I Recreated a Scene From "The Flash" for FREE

Yesterday, DC posted a brand new Flash trailer, and I thought some of the 3D graphics were amazing. But honestly, who cares about the Flash? They know what we want, Batman. I wanted to see if I could remake the last scene of the trailer. This epic shot of Batman flying through the sky after jumping out of the Batplane.
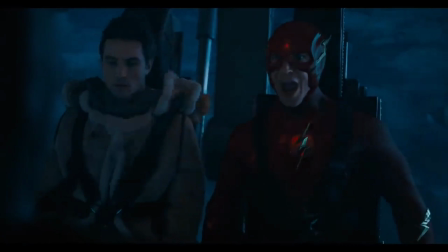[0:17] You're strapped to your parachutes. It was yours!
But there is a catch. I'm gonna try and do it under an hour. This is gonna be crazy. Let's go. I started by searching for some models.
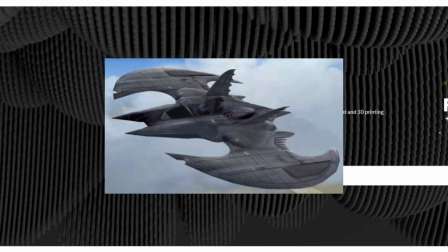[0:28]
I needed one for the plane and for Batman.
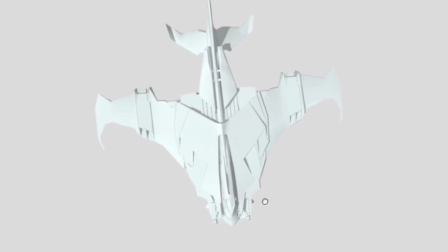[0:31]
I searched on CG Trader and Sketchfab, and I did find some really nice models, including the holy grail of Batplanes.
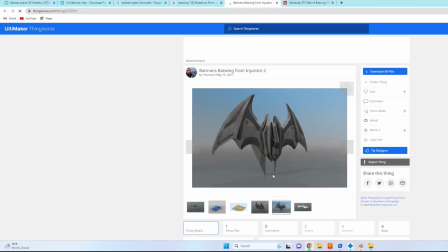[0:39]
But I can't afford that. I eventually settled on this 3D printing model, since all I really needed is the shape.
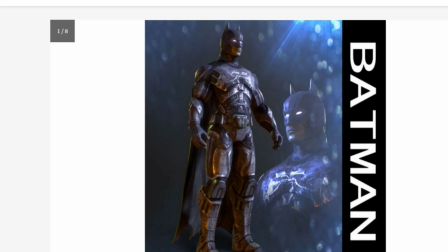[0:45]
Next, I needed to find Batman himself. Again, I found some really nice models, but they were just way too expensive.
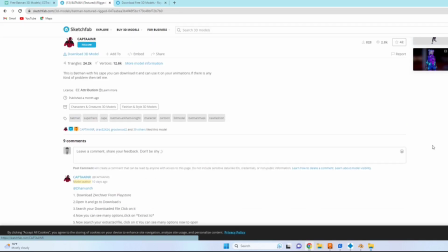[0:52]
Eventually, I found this amazing unrigged model on Sketchfab that should be perfect. Next, I opened up Blender and yeeted the default cube out of existence. And in its place, I put the Batplane.
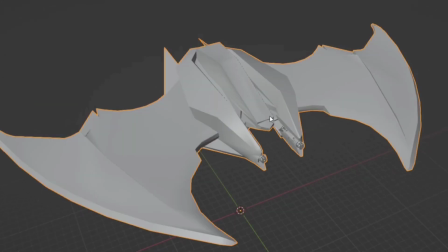[1:03]
There were a couple errors since this was a 3D printing model, but after fixing some of the geometry and adding a texture, this will do just fine. Next, I need to figure out how I'm gonna do the sky, because let's be honest, the sky is really what makes this shot epic.
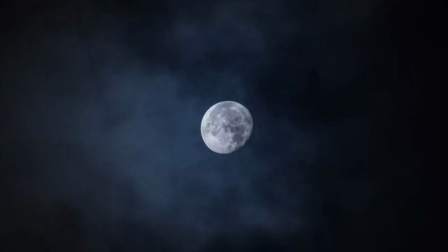[1:14]
So I made a plane and parented it to the camera. I found this absolutely perfect nighttime sky image, and after some modifications, everything lined up perfectly.
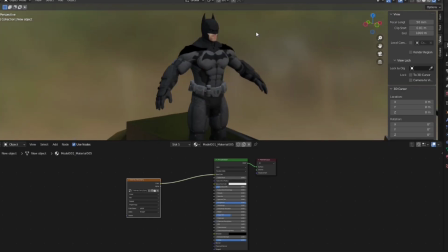[1:22]
Next, I brought in the man himself, Batman. I brought him in, added on his textures, and exported him out as an FBX.
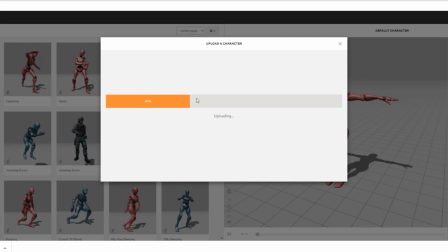[1:28]
I needed to bring him onto an online source called Mixamo. Now, what Mixamo does is really amazing.
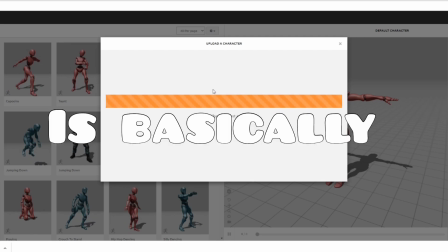[1:34]
It would take me several hours to properly rig this character, but Mixamo can do it in seconds.
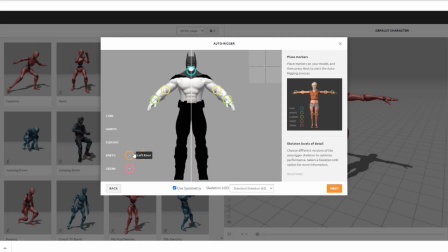[1:39]
So I imported it into Mixamo, added these little points to make it rig properly, and now we can do things like this.
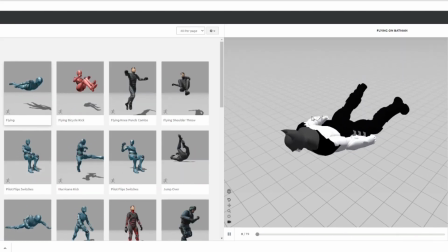[1:47]
Oh yeah. I found an animation that worked perfectly and exported it out of Mixamo and re-imported it back into Blender, now with the new animation on.
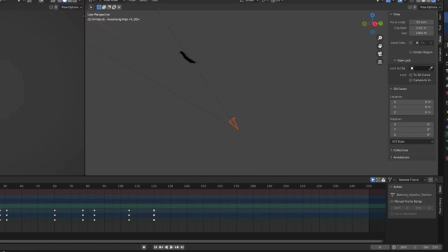[1:54]
Now that we've got Batman with this animation, I've got to animate the camera to make it look more of this handheld look.
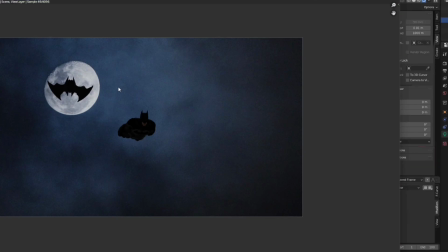[1:59]
Now just some lighting adjustments and time to render. Now that all the images are rendered, this is what we have.
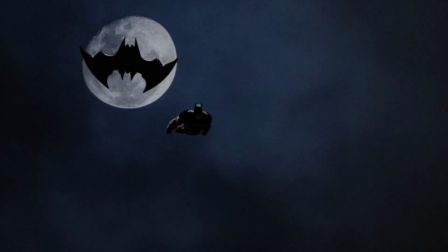[2:05]
Oh, this is gonna be so cool. Moving into After Effects now, I just wanna change and tweak a couple things to make this look even more epic.
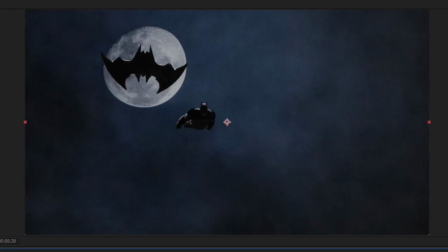[2:12]
I added a couple cloud and dust filters over Batman to make him feel like he's more in the scene. I also added a vignette and a couple lighting changes to make this match the original more.
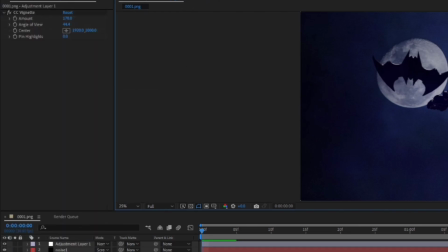[2:20]
I clicked export on Adobe After Effects, and we are now done. Here's the final result.
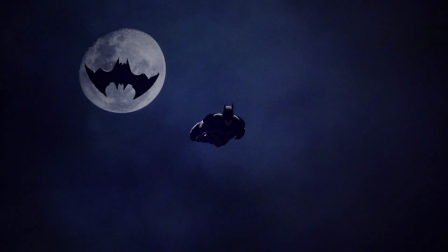[2:34]
Isn't this so good? I was so happy I was able to make this under an hour.
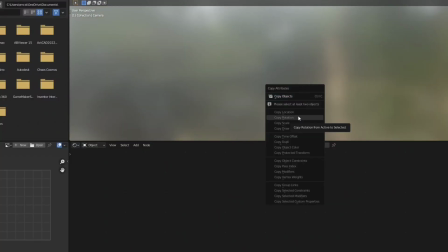[2:38]
This challenge was a lot of fun, and if you enjoyed it too, maybe leave a like and a comment down below saying you did, and we can do this again some other time. I hope you enjoyed, and I hope you have a great day. See you later.